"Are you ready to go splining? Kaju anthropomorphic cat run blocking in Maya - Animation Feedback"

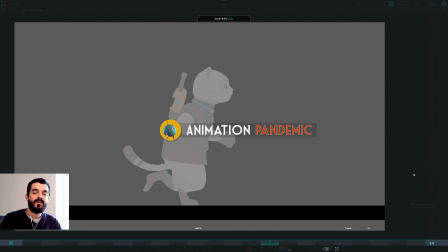Hi, my name is Amedeo Beretta, the channel is Animation Pandemic, and this is a video feedback on animation that was sent to me. We are looking at a blocking of a run of an anthropomorphic character. We are trying to understand if the poses are working and if it makes sense to transition to spline.
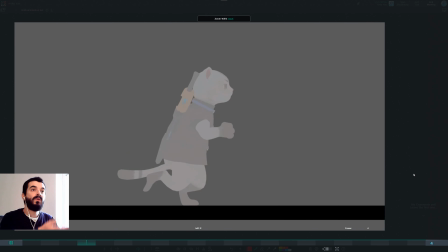Now, the first thing that I noticed is that we don't have the views to judge whether we could go into splining because we are mainly evaluating the run from the side view. So we are unable to see if the arcs are tracked and if the poses work in 3D.
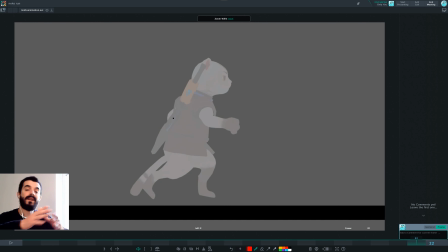They might work, they might not work, but without seeing the other views, it becomes fairly difficult to understand what goes on in here. The other thing I noticed immediately was that the run seems to go between 1 and 23. This run is running more or less at the same speed of a walk, which is a bit strange.
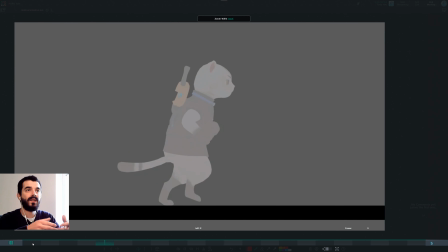So it will look more like a slow jogging rather than a run. This might be a bit too slow as a run. Speaking of the poses in here, this is the contact pose. I think you could maybe overstretch the leg a bit more forward for the contact leg.
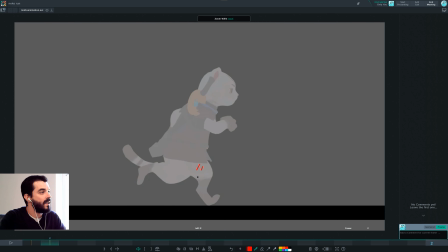I'm not quite sure which leg is forward in here. I mean, I'm not sure this is the left leg or the right leg, so when you submit playblasts for feedback, it's going to be easier to assess them if it's easier to understand which side of the character we are looking at, because right now it's very difficult to discern the left from the right.
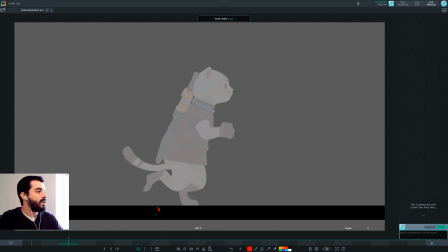Another thing that I'm noticing is that we have a pose on 3 which seems like the down, and then on 4 the tail moves, so that probably in here you have some problems, as in maybe the tail key is on frame 4 but not on frame 5.
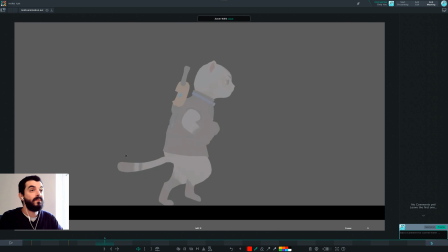There is some offset there, which might not be a problem, might be a problem, we never know until you do splining. For blocking purposes, if we see this in step, the tail is going to look weird because it's moving at a different pace and it doesn't seem to react to the rest of the motion.
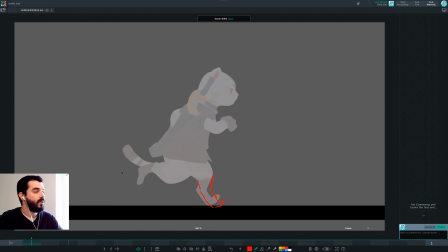So make sure that you have for one key for every control for every pose. So let's talk about the key poses. So we have the down, more or less could work. I'm going to go back to this later maybe. And then we have this. This would be the kickoff pose. And then we would have the up pose in here.
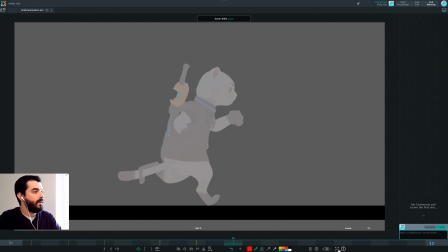So this would be the up pose. And then we have, this would be the other contact pose. The other contact pose happens at frame 12. So again, this looks like the timing of a walk rather than a run.
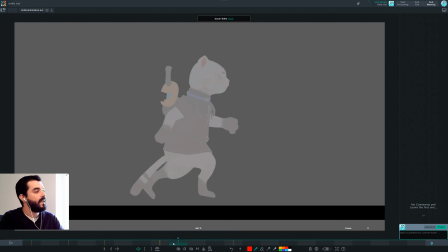I think you could have the up happening maybe one frame earlier and staying there maybe for a couple of frames, and then after a couple of frames you could have the next contact. That would make the run work a lot faster, I think, or feel a lot faster than it is now.
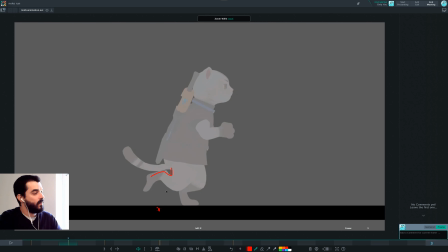For the down, the shape of this leg moving forward, which I assume is probably the right leg, I think it's a bit strange. I think maybe you could try and give us a shape like this one, for instance, which looks a bit more natural.
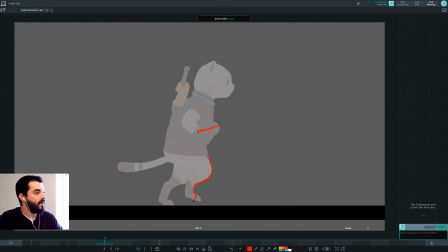And as you translate forward in what seems to be the kickoff, maybe you could bend back a bit the tip of the pole there. And I think you could end up having a bit more tension on the back leg there, so that it's a bit straighter.
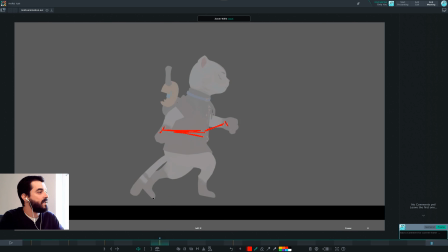And similarly for the up pose, it's a bit strange to see this perfectly straight line. This should be already bending a tiny bit. And the one which is forward probably should be bent down as well.
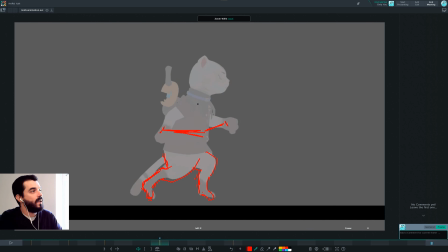For the contact, I wouldn't rotate the body and the head so forward, that much forward, because it feels like both the body and the head are rotating together with the body rolling down. So it doesn't feel like the body is a flexible element in there.
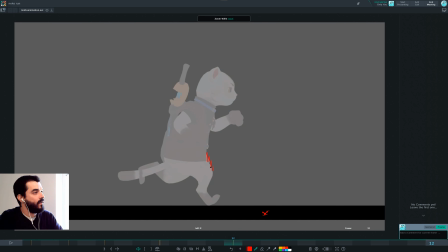I would in fact have the hip move down at a faster speed than the rest of the body. So in fact, the head would be probably somewhere over here. And then coming the down, you would have the head moving forward as opposed to backward in the down.
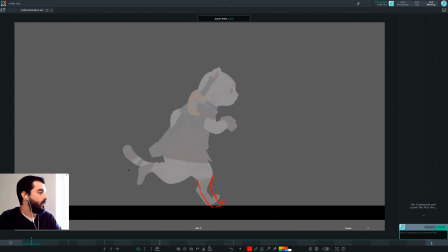If this at 12 is the contact, yes, you would have the head moving forward, you see, as it goes to the down as opposed to the opposite. I think it will be a bit difficult for the head to move back in the down there, but you never know.
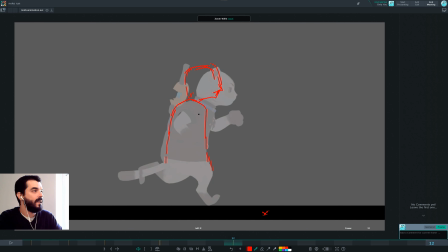But I feel like it would be easier for even to animate to have the head a bit to the back on 12 and even on the up pose, and then go down in the down pose. And then as you kick off, maybe you could push even more forward with the spine and have the head even more forward
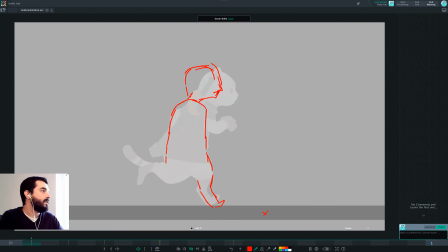so that eventually we will have this kind of motion. If you track the head, see, that's the motion. And if you see the head now that I'm doing, the head that I'm doing now follows this kind of arc. The head that you have in your animation is a bit of a more confusing arc.
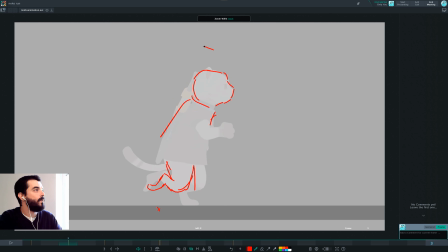It seems like it's going back, up, back. So your head is doing this. and then down. So it's doing back, up, back, and then down, and then stays. So you have a very confusing arc right now, while I think with my approach you would have a much neater arc.
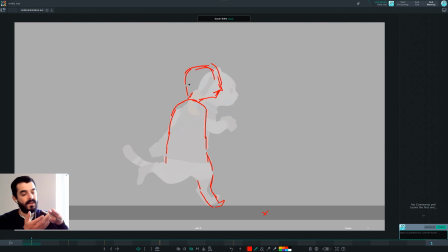As a first step in here, it would make sense to see the four views of the animation. It would make sense to see the timing, which is a bit tighter, a bit shorter, because right now this is fairly slow. I would have the kickoff on maybe 5, and then the up on 7, maybe another up on 9,
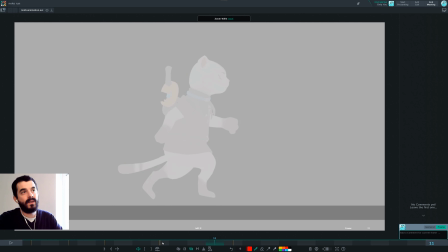so a moving hold of the up, on the up, and then and on 11 I would be down on the floor again with the contact. That should make the animation a bit tighter, a bit more like a run. Then I would figure out the legs as I designed earlier on, and I would make sure that the body is falling down more on the down
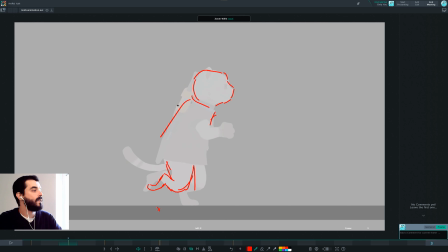and a bit on the kickoff rather than already on the contact, because otherwise we'll have both the leg and the body falling down on the contact. That will look a bit strange. And also I would make sure you see that the head has some sort of arc in there, and I would also track the arcs for the arms.
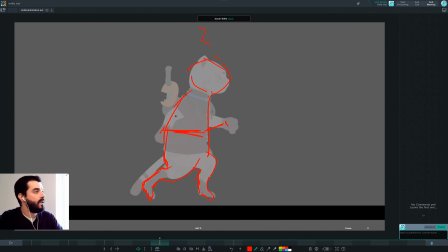What's strange in here with the right arm, for instance, is that you go from extended on 8 here to just moving the elbow forward. I would expect to have a tiny bit of movement in the shoulder as well forward on frame 12.
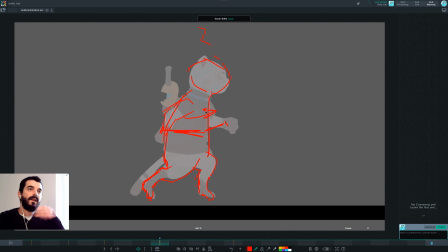Also, I would expect the chest to twist as the arms are swinging. And then as a last thing, we will see the tail. Right now, I'm not even checking the tail because this is fairly rough and it wouldn't make sense to concentrate on the tail.
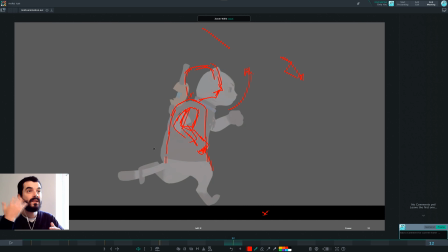And maybe next time, try to put a shader on this that doesn't gray everything out, because this makes it a lot harder to evaluate the silhouette. But yeah, there are poses in here that you could use to move forward. You just need to sculpt the timing a bit better, see other views, fix the shading, and track the arcs. So I hope this helps.
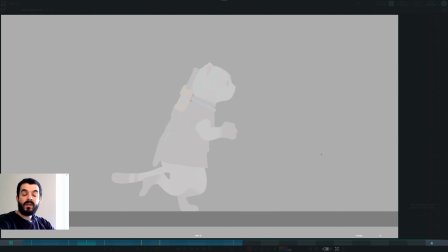And remember, if you are a student at one of the schools I am currently teaching at, you will send me your animation for free and receive video feedback as part of my teaching. If you're not a student at one of the schools I'm teaching at right now, you can still receive feedback by becoming a Patreon. So head over to my Patreon page to learn more. Have fun. Bye.